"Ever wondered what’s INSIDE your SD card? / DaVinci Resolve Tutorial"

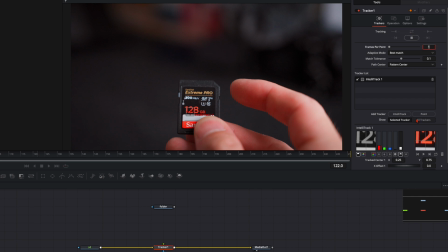I select here the edge of number 2 and then track it back and forth and here on the right window you can check if the tracker does a good job.
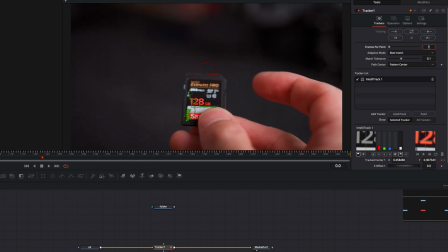So I think it looked very good.
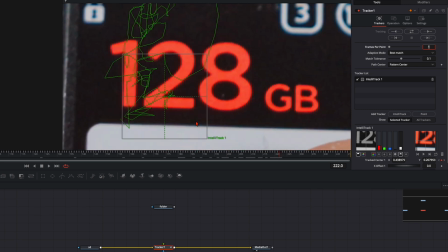Just here at the ending where I tap on the SD card I think the tracker made a jump. here it jumped over to the 8 so I
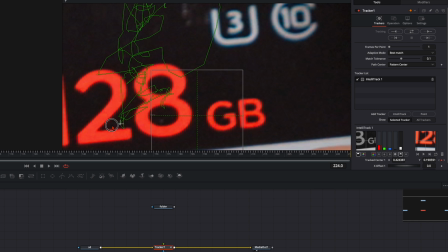just select not this one I select here this little icon and put it back where it needs to be like that you can adjust it frame
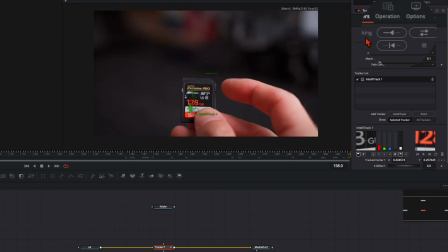by frame when the tracker did not a good job then make sure here on operation go to match move so everything we plug here on the foreground on the green input is tracked here to the SD card and this is what we're going to do we take here the folder and plug it
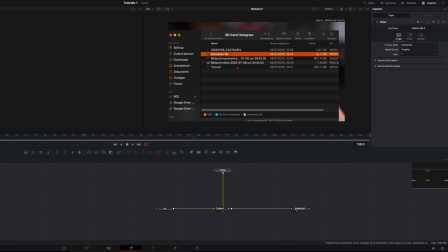into the green input so this folder here is tracked to the SD card.
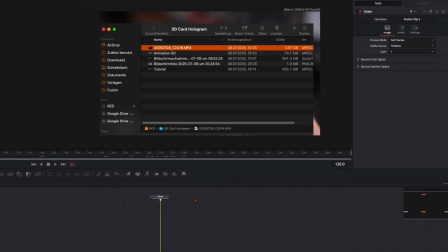Now to position here this folder right. With the folder selected hit shift and spacebar and type in DVE. We take the DVE node instead of the transform node because we can flip it over so it really sticks in our scene like it's 3D tracked but it's obviously not.
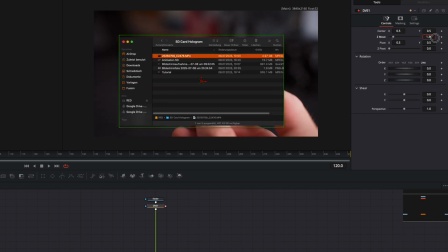That's why we select here the DVE node. and then simply place this folder where you want it to have.
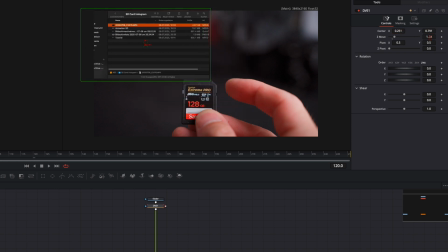I want it to have all the way up here like that. Maybe I give it a bit of a rotation here and tilt it a bit more to the back like the SD card so it's perfectly
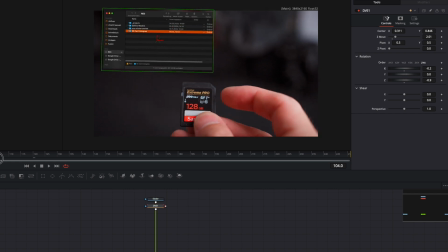aligned with the SD card and then I simply go here through the timeline and check if it looks good like that but in my opinion this looks very
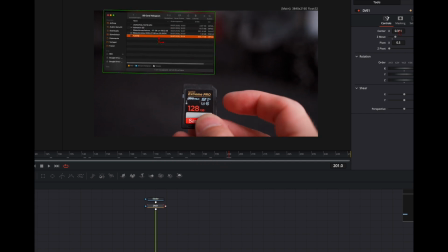very nice.
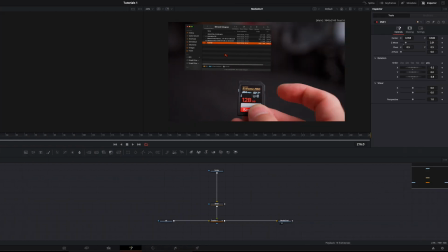Now we do some adjustments here to this folder to make it look way better way more engaging more like a hologram so it really stands out in your animation and it just doesn't look normal like that so first we hit shift and space bar and put on a lumac here so this makes
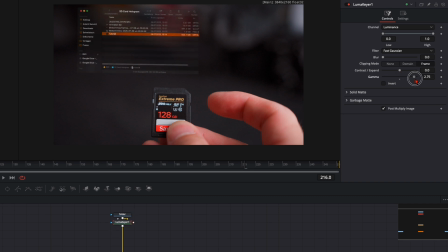this whole thing a bit more transparent play around here with the settings until you're happy with the look i just make it a bit more like that so when i turn it on and off you can see it's not much of a different but it gets a bit more transparent and this is
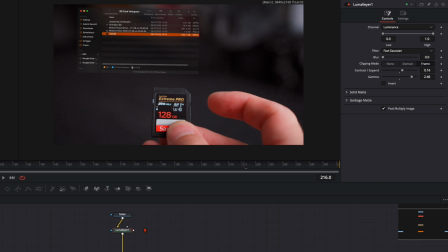what i like with this hologram then what i also like is with the lumac here selected hit shift the spacebar type in soft glow then down here on color scale i just reduce the red a little bit so it gets a bit more of a teal look just like that and here once
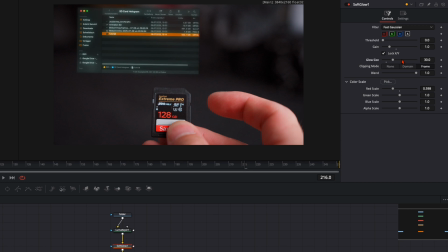again with the gain and with the glow size just play around with these settings until you think that looks good in your opinion and one last thing i want to add is i make a bit more space here with the soft glow selected hit shift and spacebar, type in transform. Don't take here the transform XF, take here the normal transform node, so this one.
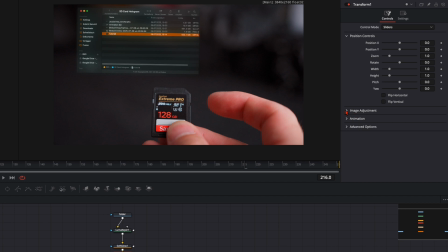And add this one, because here down on image adjustments we can round here the edges. So I just put up this slider a little bit and you can see here the edges are getting round. And this is what I want to have. And I give it a bit here of edge softening.
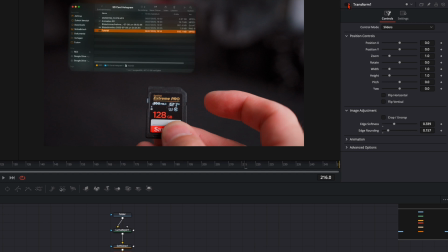So when you look at the before and after, it makes the hologram just a little bit more softer and in my opinion it looks a bit better like that.
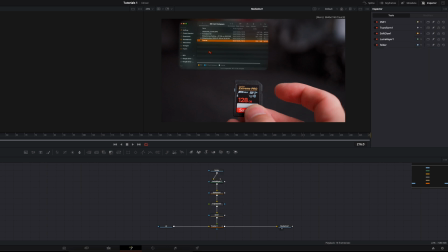So all what we've done here is just to make this whole animation more high quality, it stands more out and it looks like your own creation.
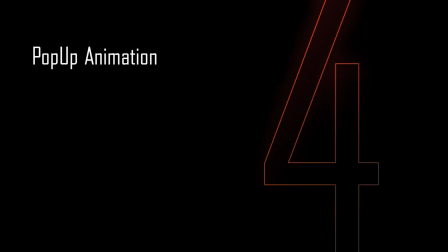That's very important when you do some stuff like that. And now we just need to animate it that it comes out here of the SD card.